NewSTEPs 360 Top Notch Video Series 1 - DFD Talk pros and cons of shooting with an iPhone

Let's start with the strengths and the weaknesses of your typical digital phone. First of all, it's always with you. It's easy to use. Generally, great picture and great sound. It's an awesome point-and-shoot camera. But because it is intended for uses with your family, pictures, or videos, it presents some weaknesses that we need to address. Let's start with picture. The way it gives you good exposure is to average every scene into capturing the middle range between dark and light.
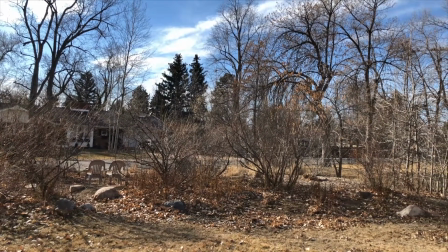[0:31]
Not too much washed out overexposure, not too much darkness. And in most circumstances, it does a pretty good job.
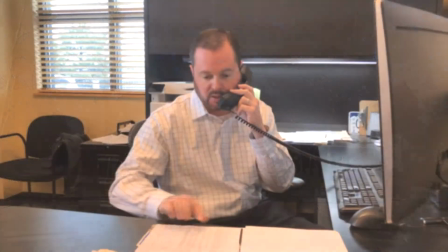[0:38]
A wide-angle lens keeps almost everything in focus, and many cameras even recognize when a face is present and adjust for optimal focus and exposure. But because it is designed to keep everything in the middle range, it sometimes makes bad choices.
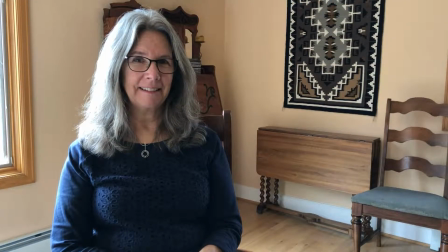[0:53]
Watch, for instance, if I frame out the brightness of this window, my shot looks pretty good.
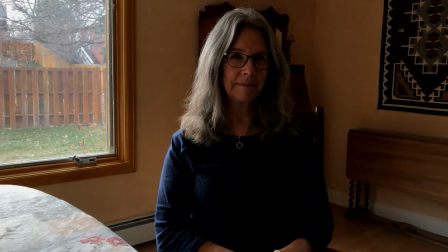[0:58]
But if I include the window even a little,
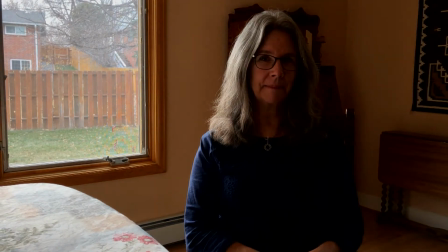[1:01]
the camera tries to compensate for that brightness and it shuts down the exposure, which makes our friend Dia look like she's sitting in the dark. Sound can also be a problem if you rely on the built-in microphone.
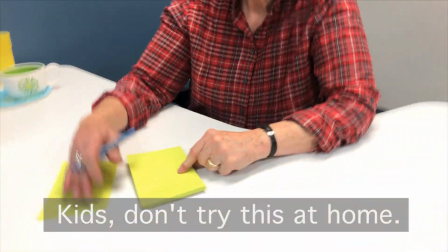[1:13]
And some people even begin to feel a little seasick from some shaky handheld videos. So to elevate our footage to top-notch smartphone videos, let's take on those common problems one at a time. First, there's a valuable app in our recommended equipment package called Filmic Pro.
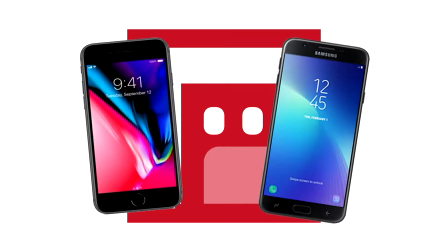[1:33]
It's available for iOS as well as Android phones, and when you fire it up, it'll look something like this.
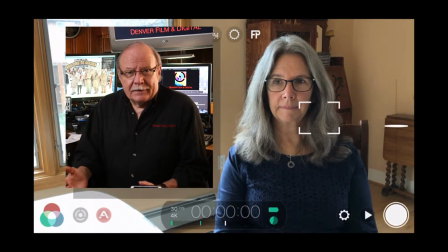[1:39]
This gives you all the exposure and focus control you'll ever need. But first things first, let's set up our video recording settings.
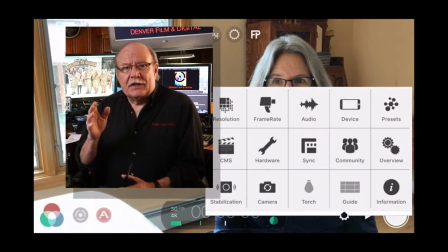[1:48]
Now, I'm just going to go over this enough to get you started so you can produce some useful footage, but I suggest you take some time to go through all of these settings and familiarize yourself with the possibilities.
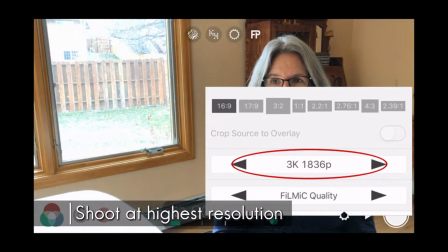[1:59]
Shoot at your highest available resolution. If your phone can only shoot HD or 1080p footage, then that's what you choose here.
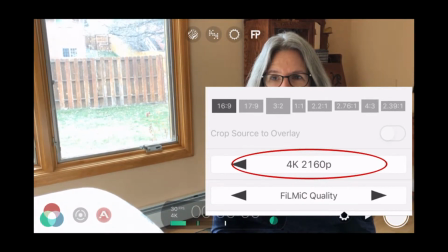[2:07]
I'm setting mine for a resolution at 4K,
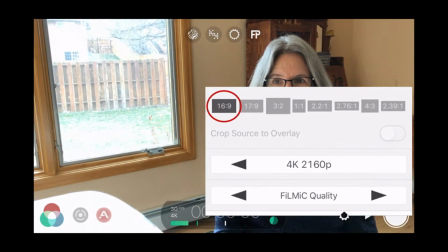[2:12]
16:9 aspect ratio, which is the aspect ratio or shape of most modern TVs. I also choose filmic quality, which has a really nice efficient codec.
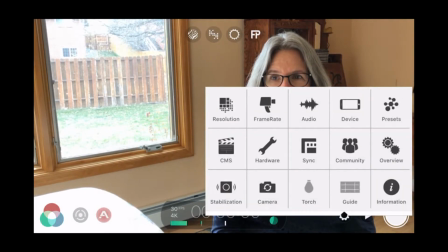[2:22]
That's how the software captures and compresses the footage. My frame rate is 30 frames per second or FPS. Playback is the same. Audio is set for PCM at 48 kilohertz. And as I said, there are many adjustments available in Filmic Pro.
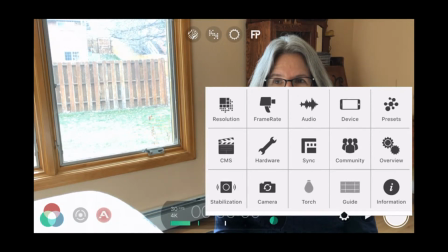[2:39]
YouTube has many useful videos to satisfy your curiosity, but for now, I just want to keep it simple.
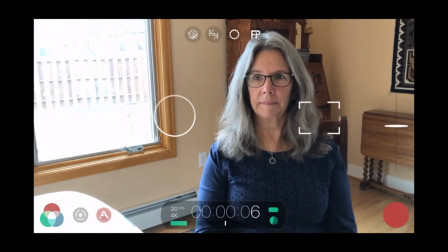[2:46]
This is the main screen, and these are the controls you'll be using most, and really the main reason for using Filmic Pro at all.
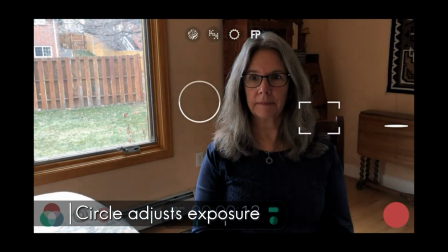[2:53]
This round circle is how you set and lock your exposure. It's very helpful to get the best exposure on your subject like this.
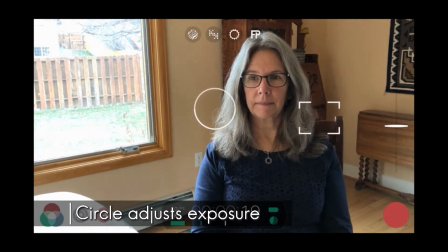[3:00]
I'm now looking to get the best exposure on the subject's face.
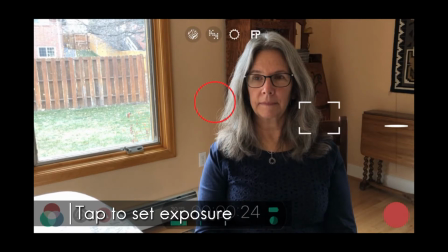[3:04]
And with the tap, the circle turns red and the exposure is locked and remains the same no matter where you point the camera.
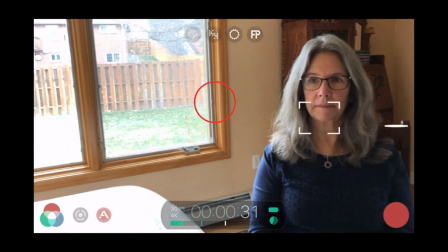[3:12]
This is important for this kind of situation and essential when you're panning like this.
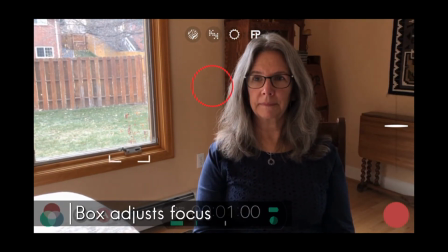[3:18]
Now this little box controls focus in the very same way that the circle controls exposure.
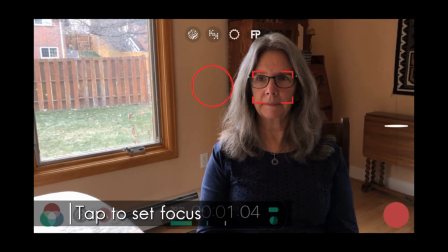[3:23]
Tap it and it's locked. We'll be learning a lot more about composition and camera techniques later on, but first I wanted to point out this simple little device.
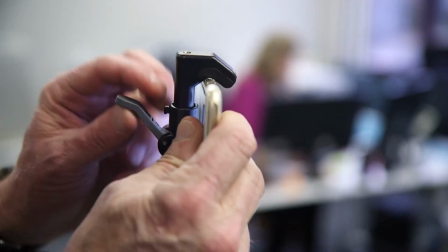[3:33]
It's part of our package. It's a clip that attaches your phone to a tripod. This little device alone will help separate you from most selfie videographers. It's essential for most interviews and one-person self-made videos. We call this step one for making top-notch videos.